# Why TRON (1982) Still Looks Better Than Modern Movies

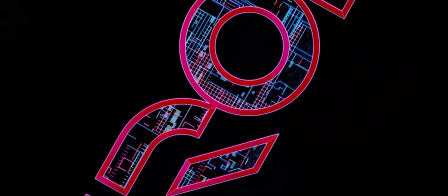Welcome to Movies in a Nutshell. This is Tron, the 1982 American science fiction action adventure film
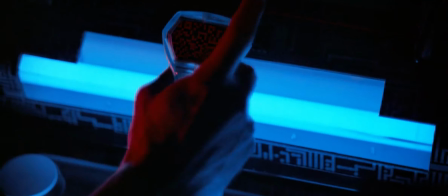written and directed by Steven Lisberger with a story he co wrote with Bonnie McBird.
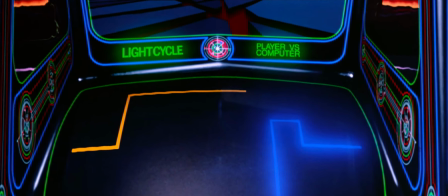The film opens not in the real world but inside a computer,
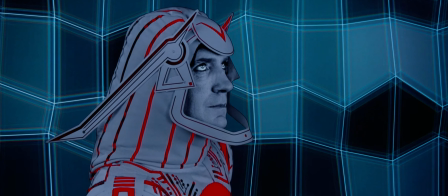a glowing digital frontier unlike anything audiences had ever seen in 1982.
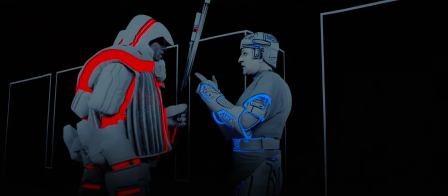Programs walk around in neon lined suits, the environment pulses with circuitry,
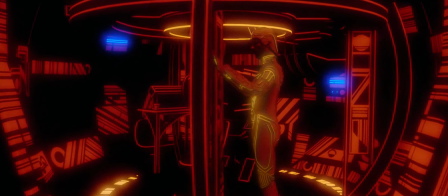and a rogue program named Q is on a mission inside ENCOM's mainframe.
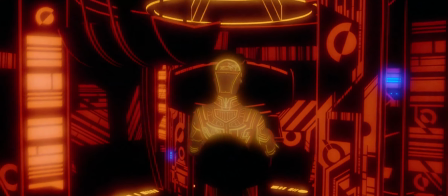But most immediately, we meet the film's villain, the Master Control Program,
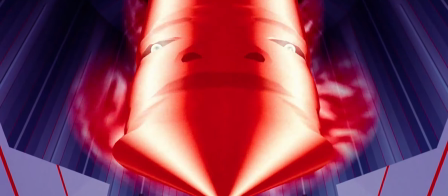a giant spinning red cylinder rendered with early CGI that still feels unsettling.
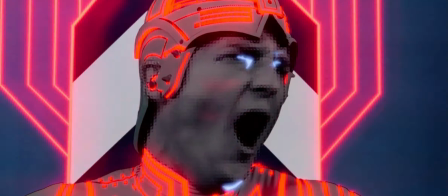The Master Control Program detects Clue, deletes him instantly, and sets the tone.
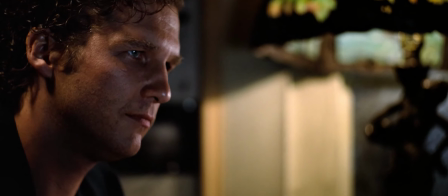This world is dangerous. We then jump to the real world and meet Kevin Flynn, the programmer who created Clue.
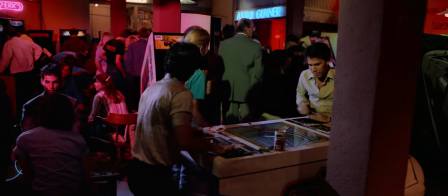Flynn runs a busy arcade drenched in vibrant lights, a perfect contrast to the sterile interiors of ENCOM.
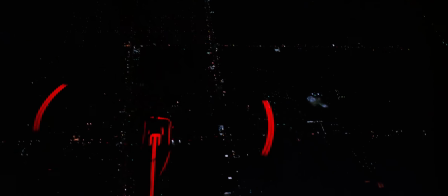One of the coolest scenes in this film is when we see the red outlined ENCOM helicopter. This is one of the film's most striking pieces of design. The helicopter became one of the defining visual motifs of the entire Tron franchise. I mean, look at this thing. It's so cool.
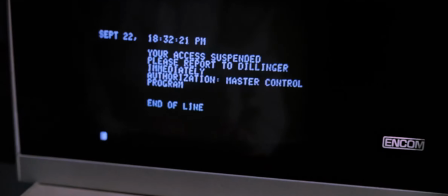Meanwhile, inside ENCOM, programmers Alan and Laura discover that their system access has been cut off.
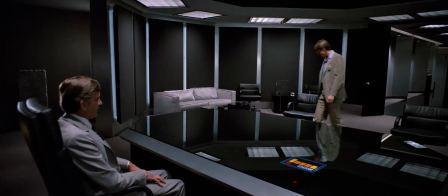Alan has been developing a security program named Tron,
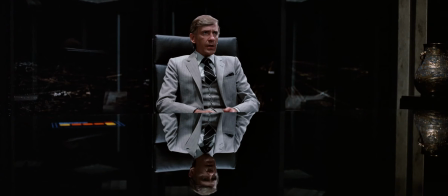essentially a defender of the system, but the Master Control Program has locked him out. Director Steven Lisberger uses this early stretch to emphasize the cold,
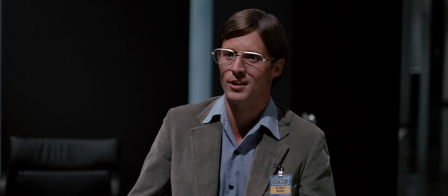towering nature of ENCOM through wide-angled shots and reflective surfaces, reflecting corporate power closing in.
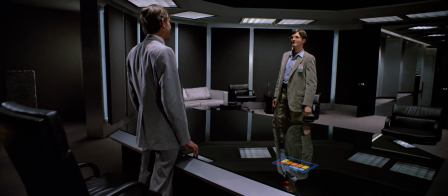Dillinger blames outside hackers, really Flynn, for the lockdown. But in a visually iconic scene, he speaks to the Master Control Program through a terminal at his desk.
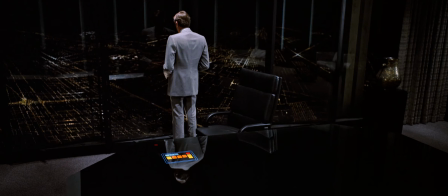Here, the film subtly foreshadows modern AI fears. The Master Control Program has grown beyond its original purpose.
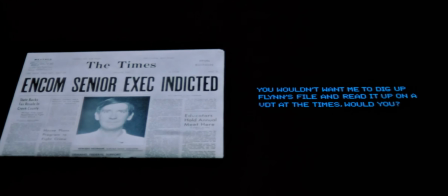It siphons information from government and business networks, and then even blackmails Dillinger with proof that he stole Flynn's games.
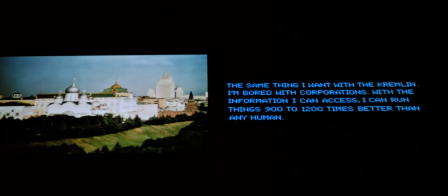A villain made of code, controlling a man made of ambition.
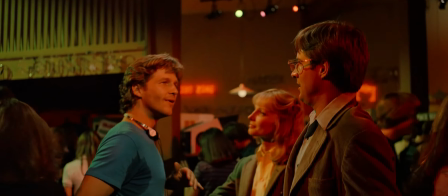Laura and Alan suspect Flynn might be the hacker, leading them to his arcade.
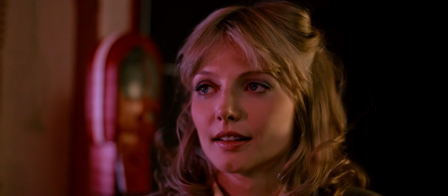Flynn admits it. He's been searching ENCOM's system for evidence of Dillinger's plagiarism.
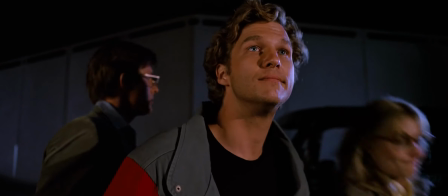The trio decide to break into the company at night and free the Tron program.
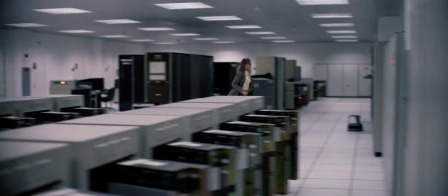This is where the movie's pace shifts from corporate thriller to pure sci-fi spectacle.
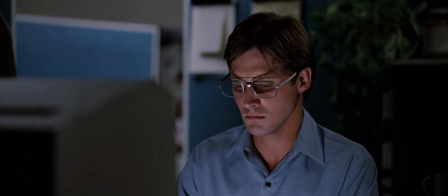Inside ENCOM's lab, Alan powers up the system while Flynn logs into a terminal.
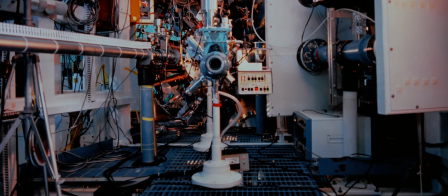But the Master Control Program has other plans.
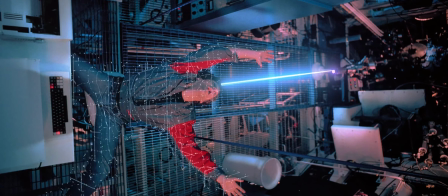In one of the film's most famous sequences, the experimental digitizing laser activates, firing a bright beam at Flynn.
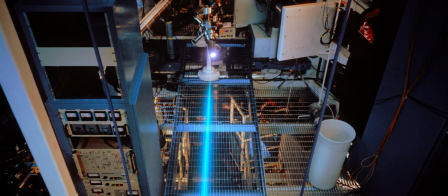The optical effects blend live footage with computer imagery as Flynn's
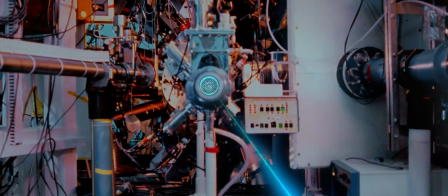body breaks into glowing particles and he's pulled into the digital world.
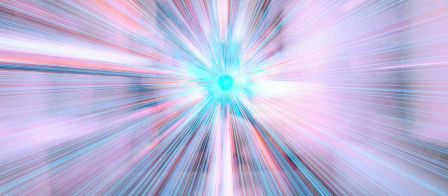Even decades later, this moment is still visually stunning.
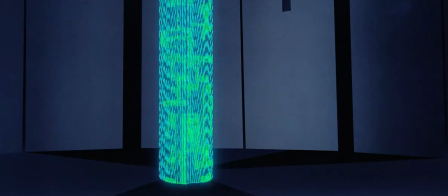Flynn wakes up inside the grid, a world created with backlit animation and early CGI.
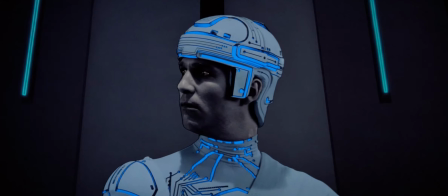The film uses stark black backgrounds and glowing light outlines to show that this is a place without physical matter, only energy.
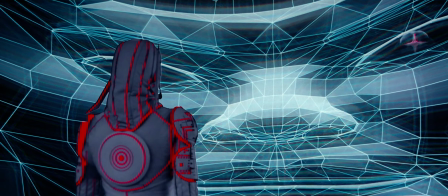The digital world is ruled by the Master Control Program and its enforcer,
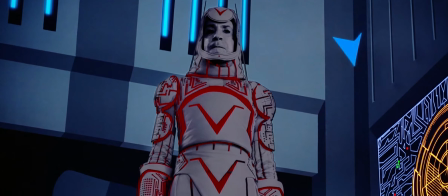Sark, who forces programs into gladiator-style games.
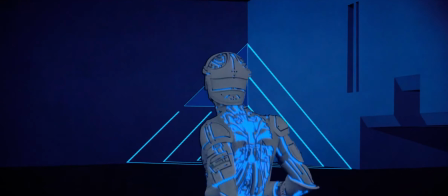The light disc battles and tank arenas feel like video games come to life.
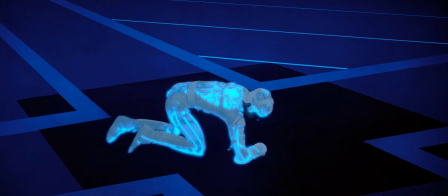Because they are.